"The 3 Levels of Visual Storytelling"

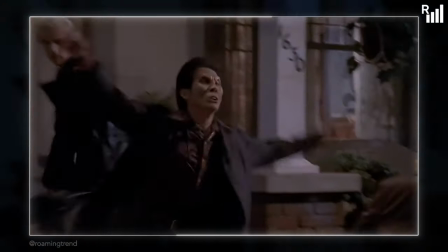495s
It's not really a consistent thing like in other movies. And as I said, just because the media isn't level one doesn't inherently make it bad.
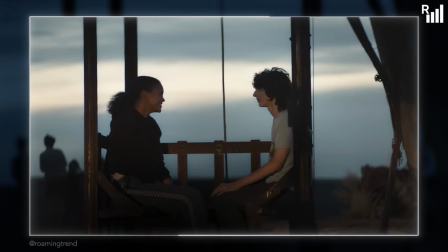502s
It simply means it's unfair to critique it on visual storytelling capabilities.
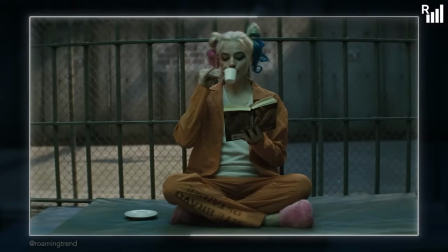505s
Instead, one would focus on other aspects such as writing, performance and other elements seen in the shot.
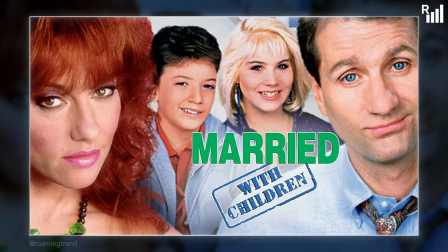511s
Married with children doesn't need fancy visual storytelling. It knows what it is and focuses on making it funny and entertaining.
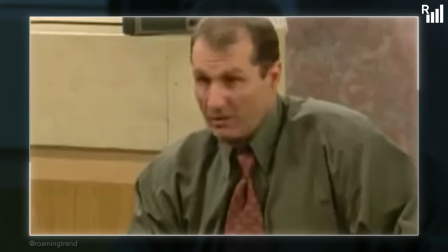518s Just about had enough of you. You wouldn't say that if I came with fries and a medium drink.
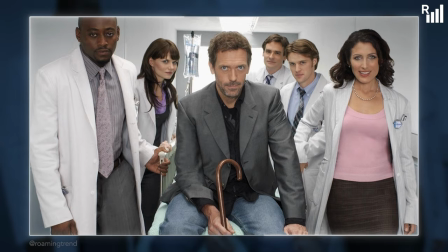524s
Level one is where a lot of good writing can be found and many TV shows rely on good writing to compensate for the lack of visual storytelling.
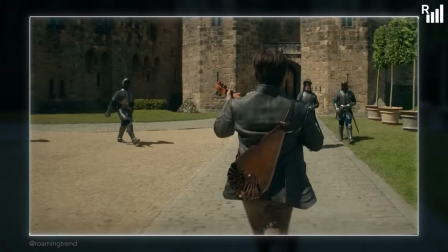531s
It's a shame that many blockbusters are getting more and more content making movies at this level. But essentially, what you see is what you get. There is very little hidden subtext or camera compositions that encourage the viewer to gain more out of what they're seeing.
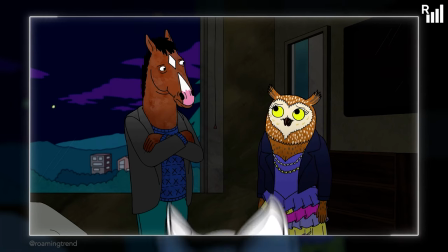544s
In some cases, you don't even need to see the visuals. Just switch off the monitor and listen to it like a radio play.
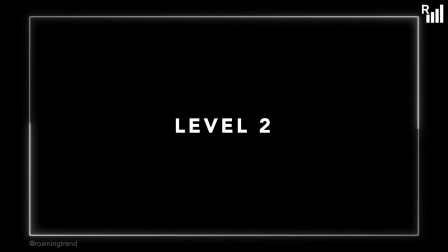549s Hey, that's pretty good.
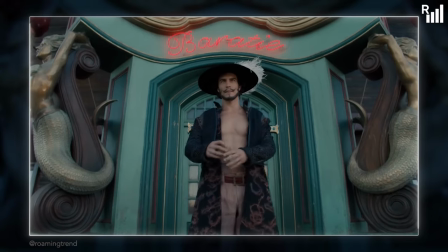552s
Level 2 is probably the most difficult to define because it starts to implement some amount of film language to reveal hidden subtext and deeper meanings behind the visuals.
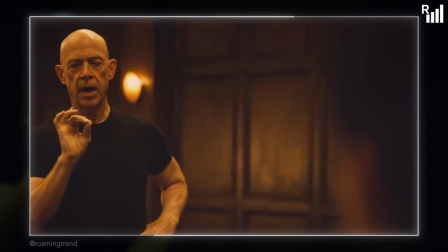560s
At this level, the dialogue tends to be more subtle.
Not quite my temple.
And the visuals complement the goals of the writing.
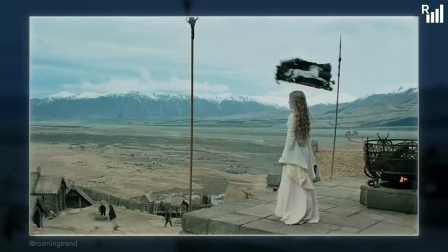567s
A quick example of level 2 visual storytelling would be the flag seen in Lord of the Rings The Two Towers.
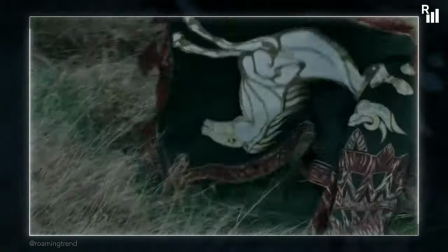572s
The symbolism, I think, is pretty clear. Rohan is falling. And I think many people would have that interpretation, or at least a variation of it.
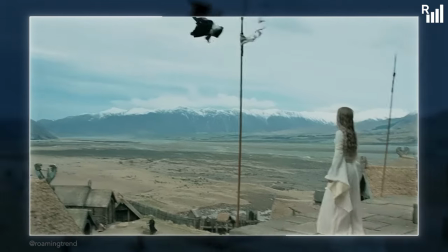580s
But why is that exactly? Why do we come up with the same idea when we see a shot like this?
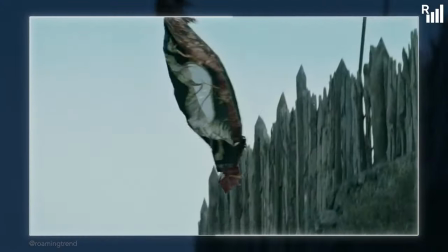585s
That my friends, is film language. The visual of the flag falling has a meaning beyond what is shown.
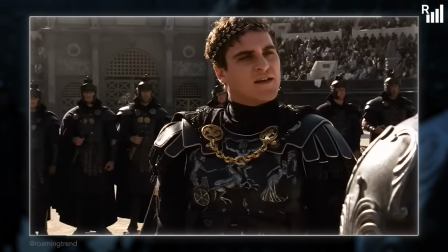591s
Level 2 is where viewers can find metaphors, allegories, running themes, and a whole lot of character development.
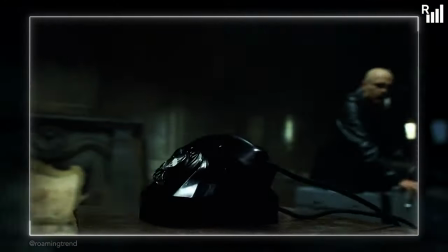597s
A good script helps, yes, but now viewers get more meaning out of what they're seeing.
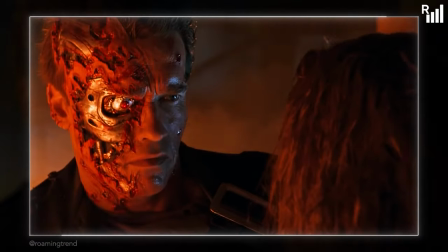602s
Honestly, the gap between levels 2 and 3 is very narrow compared to 1 and 2.
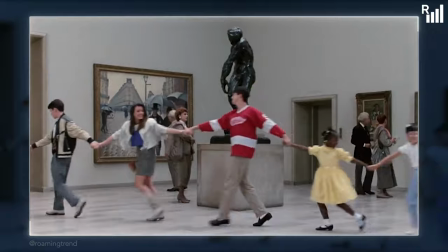606s
In fact, I would argue that most feature films pre-2015 had level 2 visual storytelling as the bare minimum.
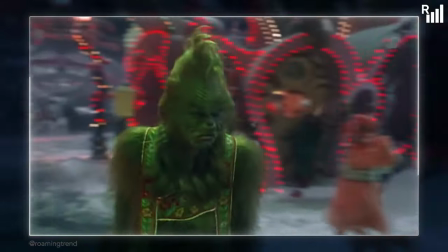613s
Since it was Christmas recently, a pretty good example of a level 2 movie would be How the Grinch Stole Christmas.
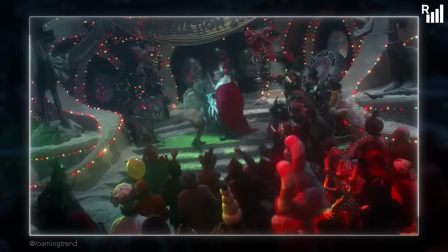619s
Yes, the Jim Carrey one. Take a look at the scene where the Grinch comes to take the Holiday Cheer Meister award.
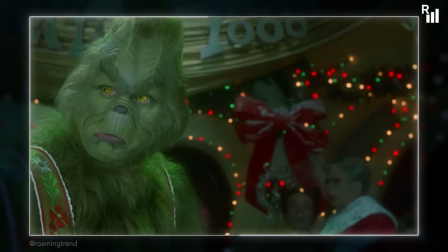624s
Even without knowing who the Grinch is, we as the audience can already infer how the Grinch feels about the townspeople and how the townspeople feel about him.
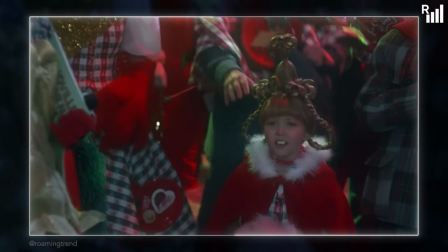635s
However, there are a few cuts to Martha May and Cindy Lou, which establishes that they have a more important connection to the Grinch.
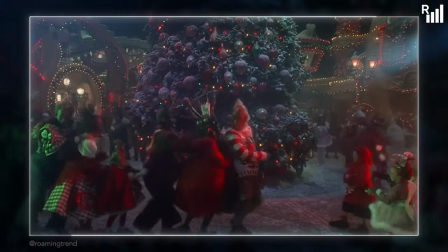641s
Throughout the scene, we occasionally cut back to them reacting to the Grinch's antics, showing their liking for the Grinch growing.
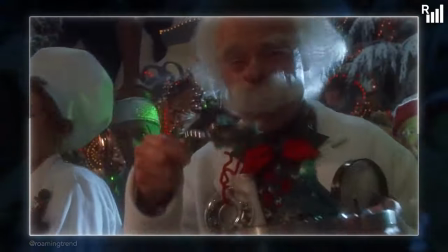647s
I also really like how they use the Chair of Cheer and the food tasting competition to explore the change in Grinch's outlook on Christmas,
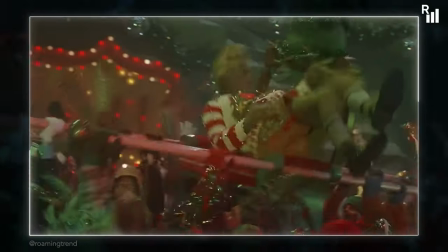654s
but also how Christmas can bring people together.
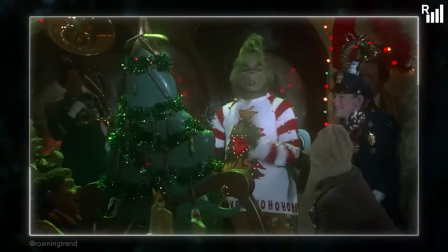657s
At first, the Grinch is reluctant to join the festivities, trying to pull away from the crowd as the town folk force him on the Chair of Cheer.
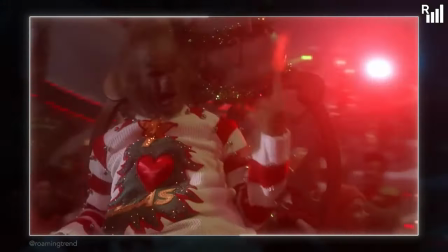664s
The camera is mounted on the chair, which traps the viewer on it along with the Grinch. It's already an interesting shot that helps the viewer empathize with the Grinch more.
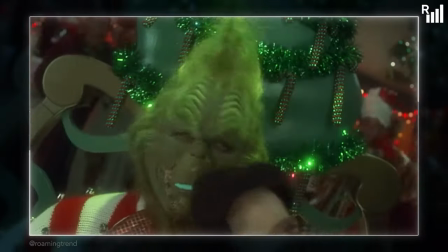672s
The tasting scene also has a setup and a through line. The first time around, the Grinch is fighting the pudding that is being stuffed into his mouth.
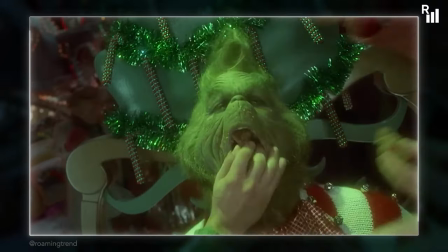679s
For the fruitcake, he simply tries to refuse it, and for the fudge, he finally embraces the task.
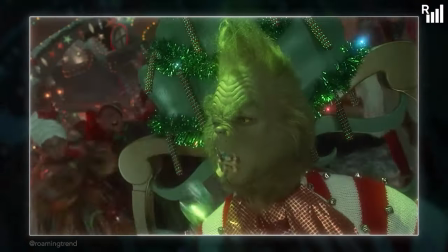687s
On the surface level, he is force-fed food.
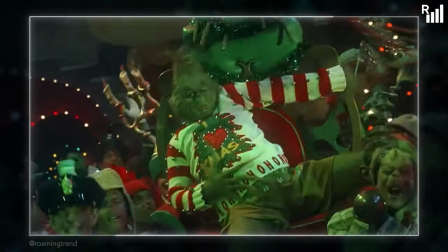691s
But at a deeper level, he's being forced to take in Christmas itself, something he has refused to do for a long time.
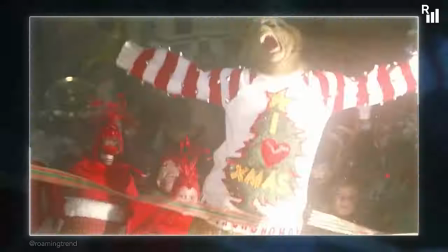697s
After a few other events, the Grinch and the townsfolk get comfortable with one another. The Grinch seems to have embraced the festivities. Just look at how he's presented on the chair now, compare that to how he started. We also made back full circle as we return to the stage, but the original attitudes are gone.
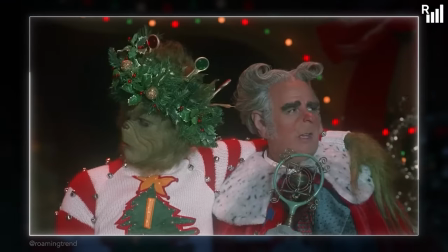712s
The crowd is not scared and the Grinch is not abrasive. We don't need to hear the Grinch say he's happy or that he changed his mind, we can see it.
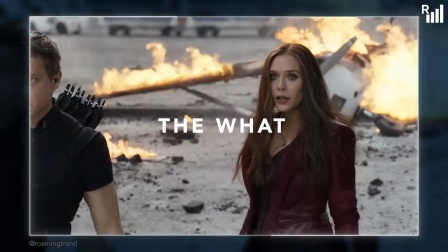720s
So if level one prioritizes the what is shown on screen, level two prioritizes why is it shown on screen.
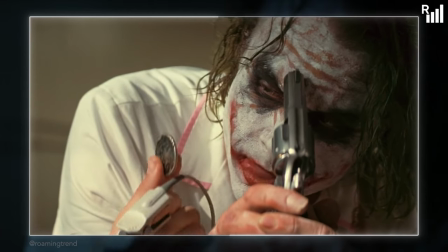725s
It forces us as the viewers to read deeper into the visuals and find the hidden subtext within.
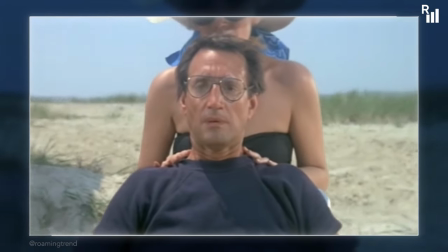731s Nice.
Finally, we reach level 3, the peak of visual storytelling and film language.
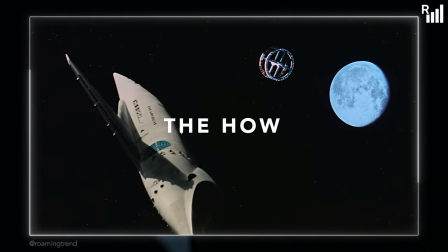737s
At this level, the how is just as important as the what or the why, and allows filmmaking to become its own distinct art form.
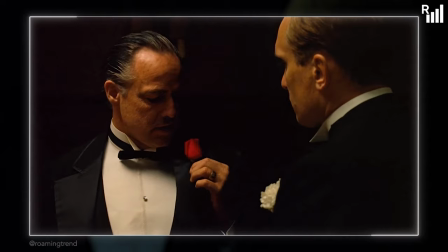745s
Level 3 is where you'll find the classic movies like Godfather, 12 Angry Men,
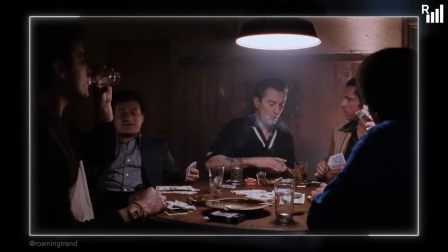749s
Citizen Kane, Alien, Goodfellas, 2001 A Space Odyssey, and many many more.
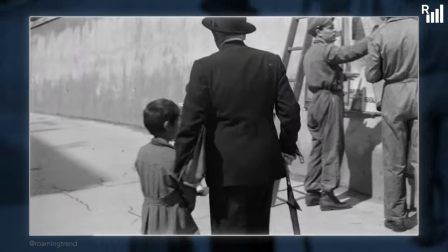754s
What I define as level 3 visual storytelling is when a movie or show doesn't just use film language but elevates the fundamentals to create a truly unique storytelling experience.
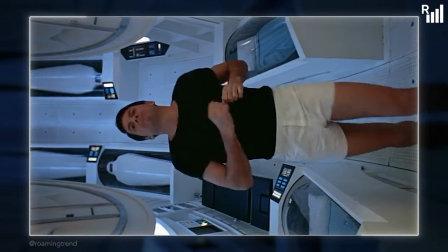764s
The shot composition, lighting, performances and production design create a visual that can be seen as a work of art on its own.
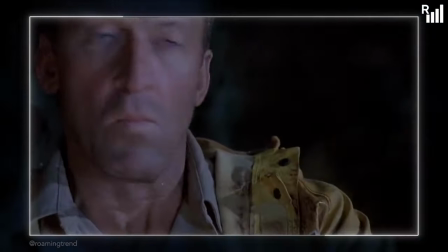770s
A good indicator is when the original work is being parodied or referenced by other films.
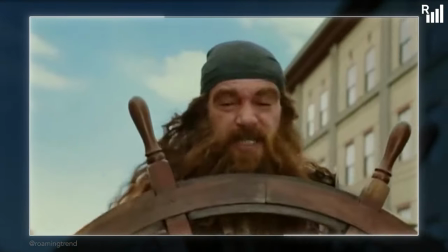774s
It kind of implies that this specific shot or scene resonated with the viewer so much that it can be recognized as a piece of art on its own.
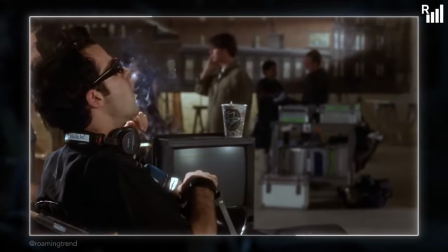781s
But being at level 3 doesn't instantly make a movie a masterpiece.
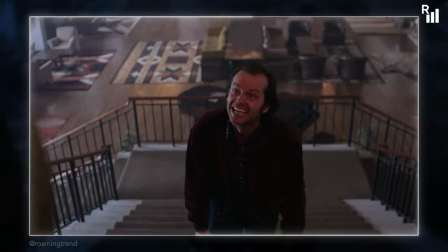784s
It just means that the filmmaker understands film language very well and can maximize its effectiveness as an art form, just like a musical composer or an artist.
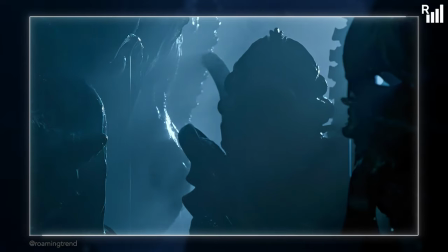792s
So the most important trait of level 3 visual storytelling is intentionality.
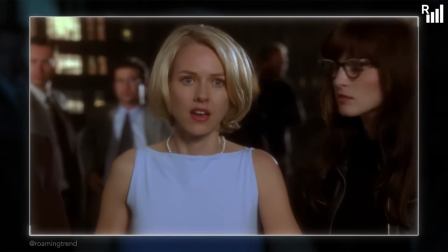797s
Now we as the audience are looking at the intention of the shot, the intention of the cut, all those little tiny details.
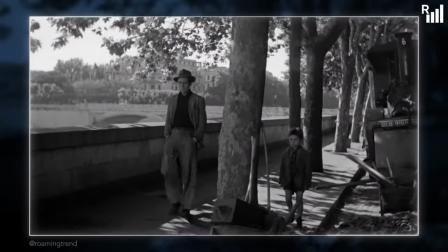803s
The short compositions are so well thought out they can achieve multiple goals at once, whether it's to set the tone, develop a character or establish a relationship.
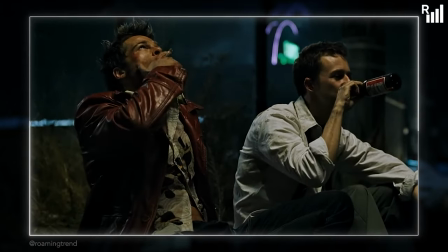811s
That's why many of these films have longer lingering shots with minimum dialogue. The filmmaker is letting the audience take in the shot because there is a lot to take in.
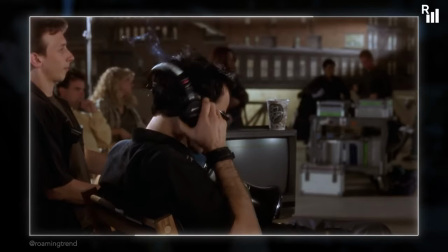820s
It's a bit like listening to a musical piece. As a casual listener, you may not be able to consciously understand all the techniques the composers use to compose this piece.
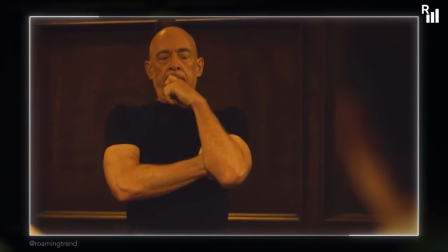828s
It just sounds good and you like it. Of course, the listeners who understand those techniques and can recognize them can easily explain exactly what makes this musical piece good.
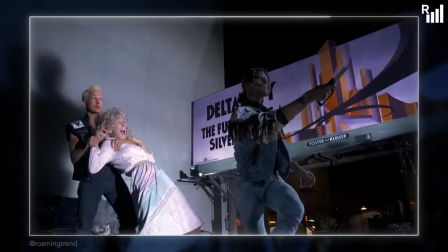836s
This is true for film. If you study film, you can start to read the shots and recognize their intention.
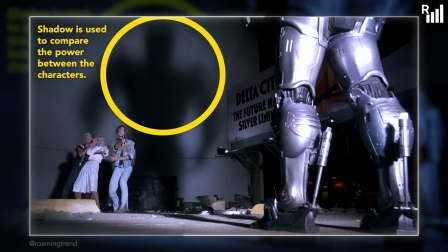842s
How about we do a few scene analysis right now and show you what I mean.
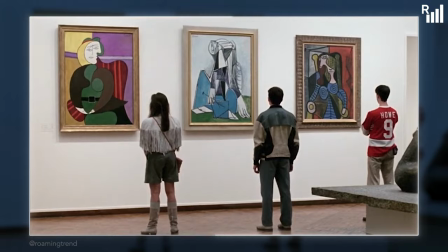845s
Be warned though, because film language is not an exact language system, some interpretations can vary from person to person.
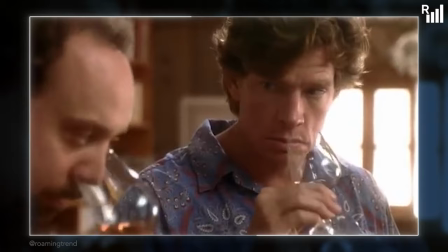851s
So it can sometimes be a bit like listening to wine tasters.
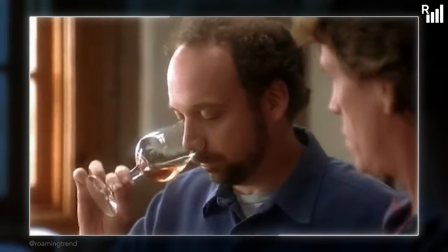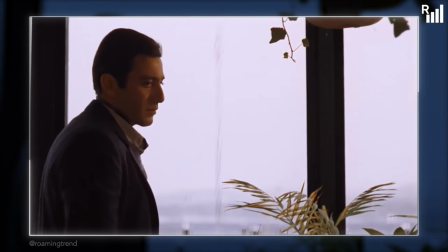861s
Here's a scene from The Godfather Part 2. It's a scene where Mafia boss Michael Collione and his older brother Fredo are having a conversation after Fredo betrayed Michael.
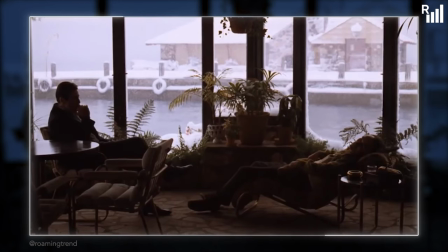870s
We start with the wide shot of the two brothers talking, but look how far apart they are in this shot.
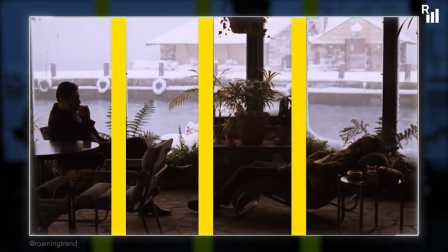875s
Even the window frames work like walls that separate the two siblings.
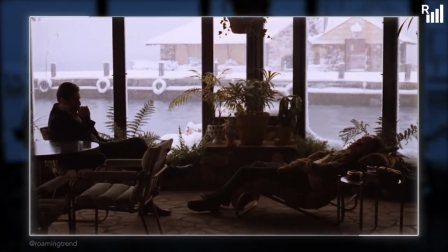878s
The lighting is dim, hiding the two characters and indicating to the audience that this is a private conversation away from the eyes of others.
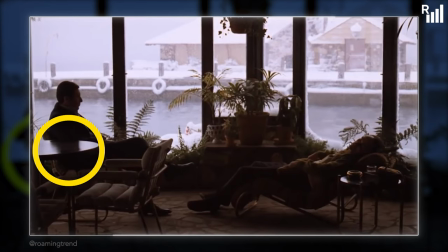886s
It's just Michael, Fredo and the viewer. Michael is sitting on the chair while Fredo is lying on a recliner.
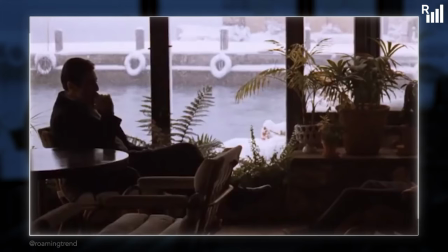892s
The two of them look more like therapist and patient rather than brothers. Michael is calm and professional, sitting up straight, while Fredo is laying back.
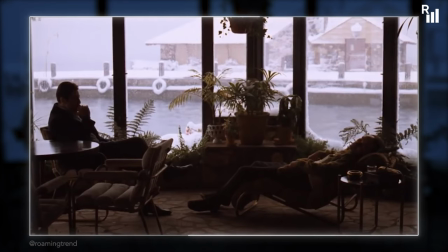900s
Even their conversation sounds like a therapy session, at least at the start.
I haven't got a lot to say Mike. We have time. I was kept pretty much in the dark.
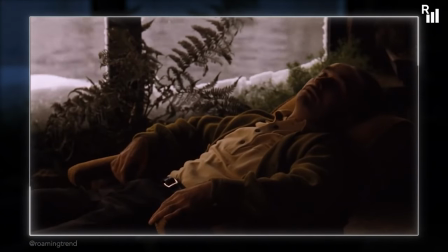916s I didn't know all that much.
And it makes sense. Michael needs Fredo to give information that may help him and for that he needs Fredo to open up.
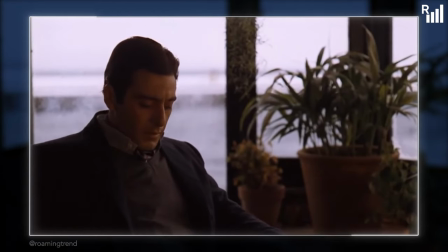924s
But even then, Mike is growing impatient and he stands up and goes to look at the calming water outside.
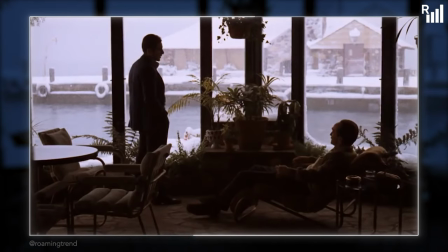930s
However, there's another reason why Mike stands up. We cut back to a wide shot when Mike says, I've always taken care of you Fredo. Notice how Mike towers over Fredo and how he's looking down on him. Visually, it indicates power and authority, which is also the catalyst for the main conflict.
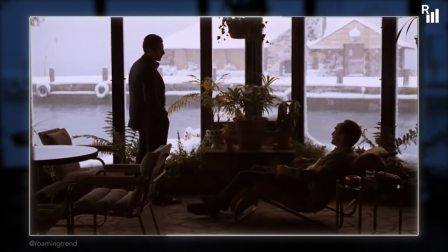946s Taking care of me? You're my kid brother and you take care of me? Did you ever think about that? Did you ever once think about that?
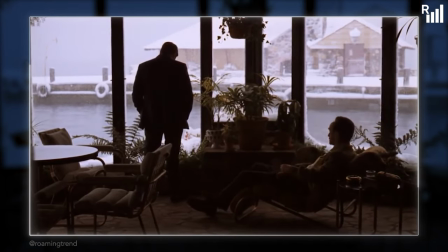957s
Fredo felt unappreciated and wanted to be heard, but even as he starts raising his voice, Michael just looks away from him, showing disinterest.
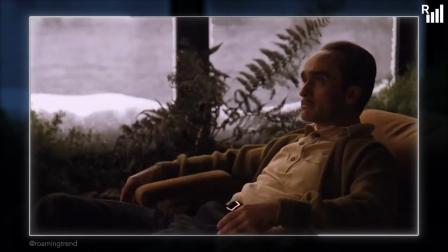965s
That's when we cut to Fredo. He is now being seen and heard by Michael and the viewer.
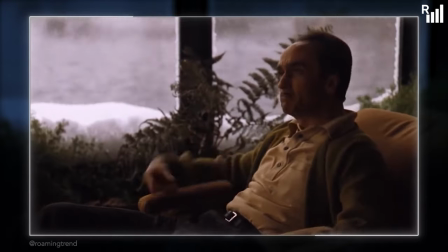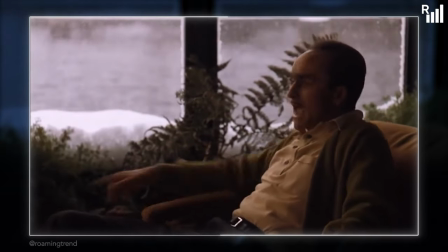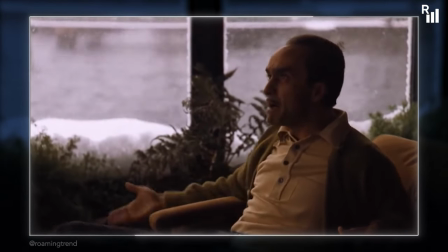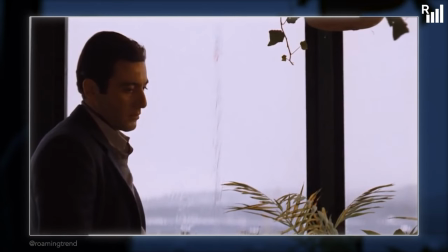986s
Fredo does open up, but not in the way that Michael wanted, and unfortunately this doesn't bring them together.